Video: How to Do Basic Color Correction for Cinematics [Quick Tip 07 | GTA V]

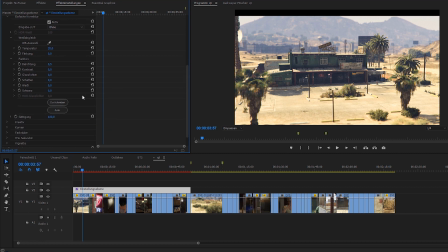255s
Also, I like to play around with the highlights and shadows. Usually I turn the shadows down a little bit to make the shot look richer. Last but not least, there's the saturation slider. If you want to show a happy, bubbly situation, feel free to bump the saturation up a little to make the colors more vivid.
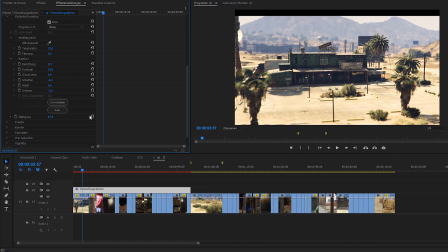270s
A grim cinematic could very well do with a saturation of 85 to 90 to make everything look grayish and sad. As you can see, the Lumetri color panel offers a lot more dials and values to manipulate, but let's just compare what we've achieved so far.
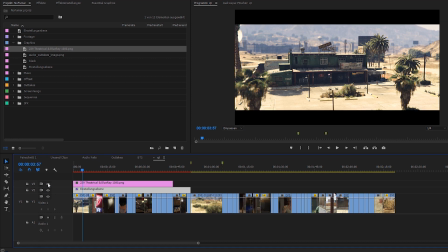286s
I think even by doing so very little, we achieved a massive improvement on the original footage. Kinda like someone who restores old paintings. No, not like that.
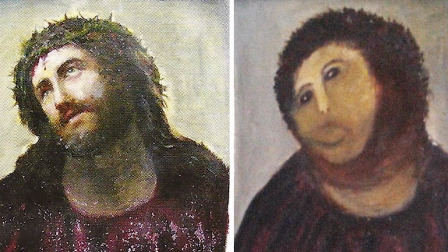297s
You know what I mean.
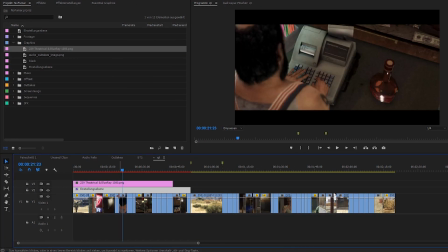298s
Now slap a letterbox on that shit like I've shown you in part 2 of the series and voila, there's a million views waiting for you right there. The most important lesson about color correction and grading is that the type of color adjustments always need to make sense with the scene,
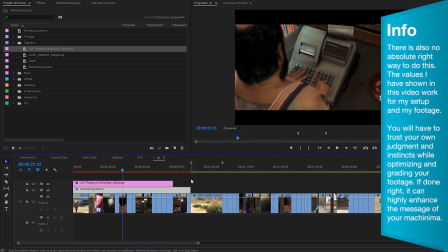316s
the emotions, the message you're showing. The rest is just trial, error and practice. And that's about it for this quick tip. If you have any questions, just hit me up in the comment section.
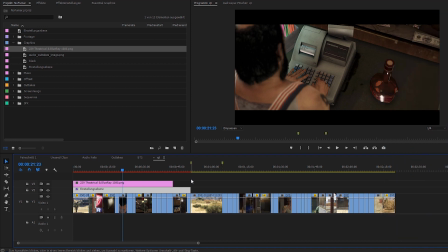328s
Thank you for watching. whanowa, over.